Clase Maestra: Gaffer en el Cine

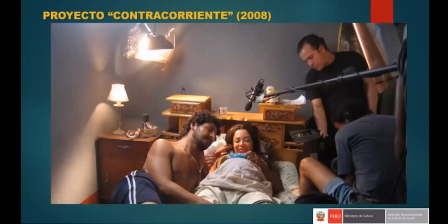Miren lo que se está usando en la cámara y en las luces, ¿no? La luz que está colgada simula ser la luz de la lámpara, ¿no? Para efectos del anterior encuadre de este.
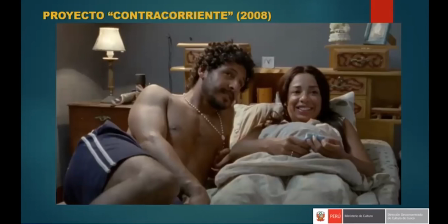Que le va a dar un pequeño backlight a los personajes, ¿no? Pinta un poquito la pared detrás de ellos, pinta el mueble un poquito, pero es el back, es para recortarlo, ¿no?
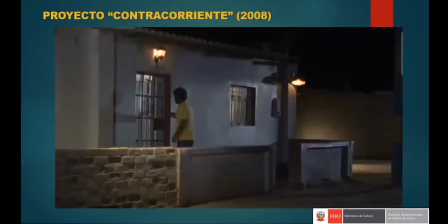Y sugiere ser la misma lámpara como vemos ahí. Esta es una escena de exterior día. Rápidamente vamos a mostrar nuevamente esta escena para que también vean el detalle de esto. Voy a dejar de compartir, me voy al video, y esto está en el... Déjame ver, minuto uno. Practical lights. Sí, está en minuto uno.
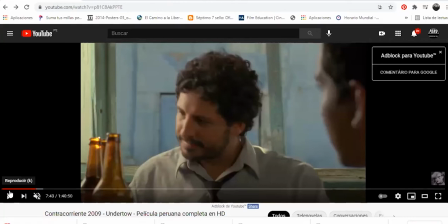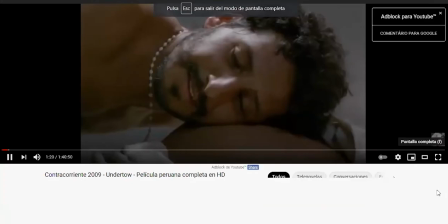¿Ya te dormiste tú también? Ya tengo la plata ya.
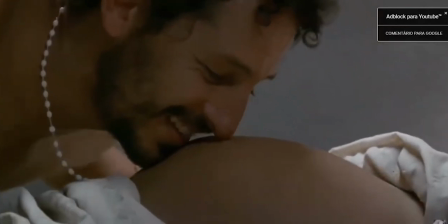Patadón, compadre. Las cosquillas.
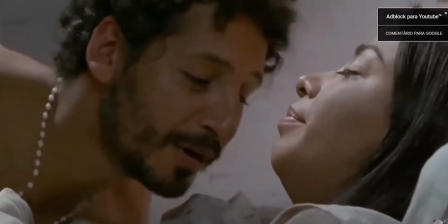¿Mejoró la espalda? Más o menos. Mucho cargas, pues.
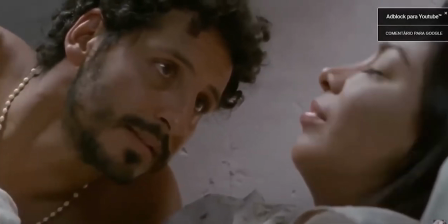Y el Miguelito está que pesa. Ay, ya te he dicho que no me gusta que le digas así.
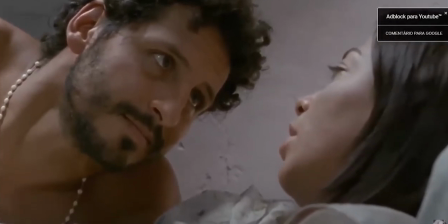Ayer mismito nomás en la televisión le han dicho que los bebés escuchan todo en la barriga. Y si es mujercita, se va a confundir.
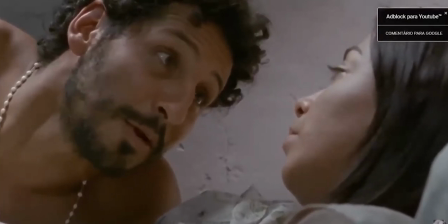Entonces, le ponemos Miguelina.
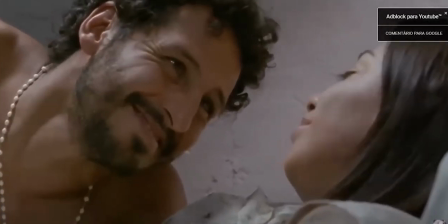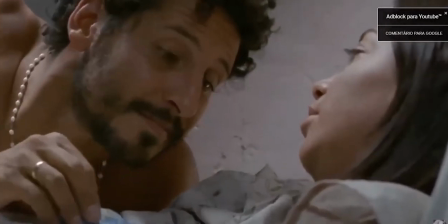¿Qué es eso? Abre, pues. 49 soles.
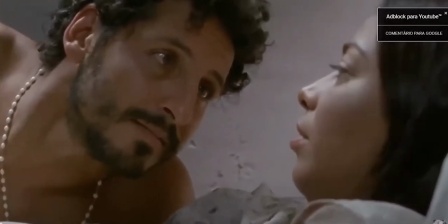Vale ecología. Ecografía, burro. Eso.
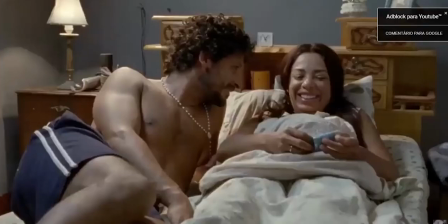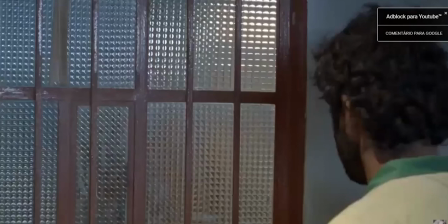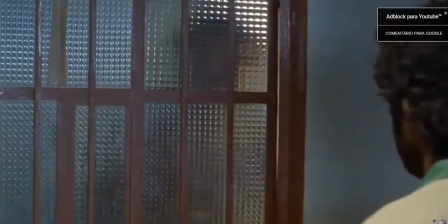Tan, ¿qué pasó? Te llama doña Flor, Miguel.
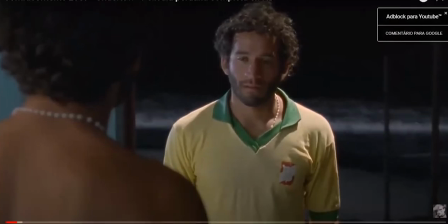Es el Carlos.
Ok.
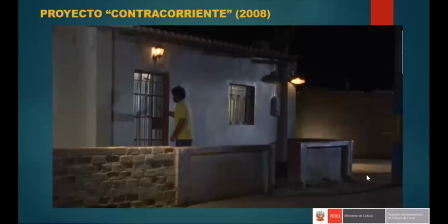Esta es la escena exterior. Bueno, ya vimos las fotos del interior. Esta es la escena del exterior, una fotografía. Y esto también es el interior que ya vimos.
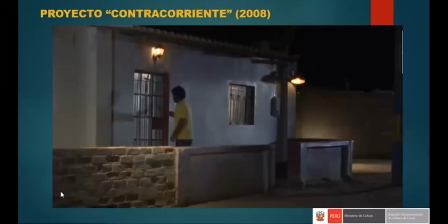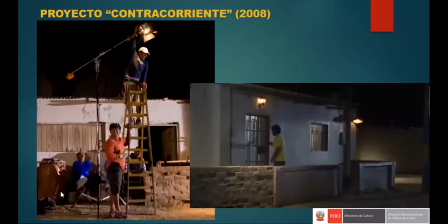Aquí estamos viendo en el exterior, por ejemplo, los técnicos de luces, cómo están iluminando con un moonlight, como si fuera un poste de luz, el golpe que le está pegando en la pared de ladrillo, ¿no? En la parte baja del encuadre, ¿no?
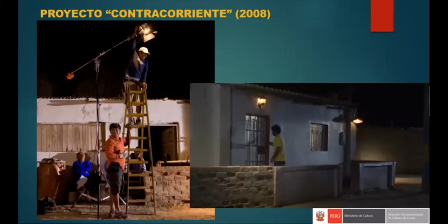Trabajo que se hizo durante varias cuadras. Otras prácticas light son las que están el poquito sobre la puerta y el foco de la derecha de la ventana, ¿no? Eso, repito, arte los coloca y nosotros en la parte eléctrica solo nos encargamos de darle la electricidad,
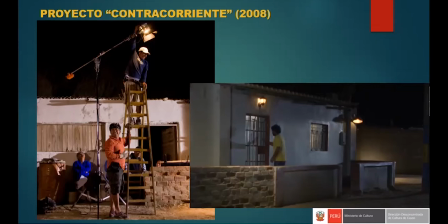el color, la intensidad, así que guiñarlos, etcétera. Es muy importante tener esos detalles.
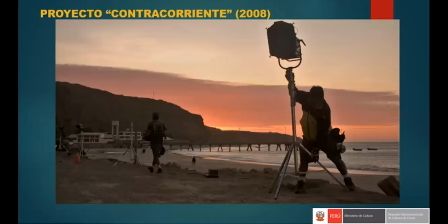Y los pre-lighting, que nuevamente recalco, es importante también hacerlos durante el día, antes de empezar a grabar una escena nocturna. Yo estoy colocando el HMI en primera instancia, y mis asistentes están repartidos en lo largo de la calle para instalar lo que vendrían a ser las luces de poste, ¿no?
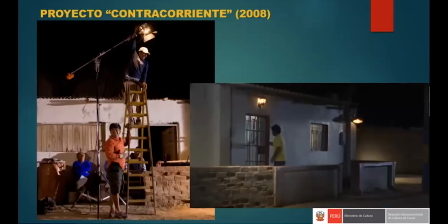Esa luz HMI es la que nos daba la luz azulada, si se dan cuenta, en la pared de la casa, ¿no? Que es la luz de luna, por decirlo así.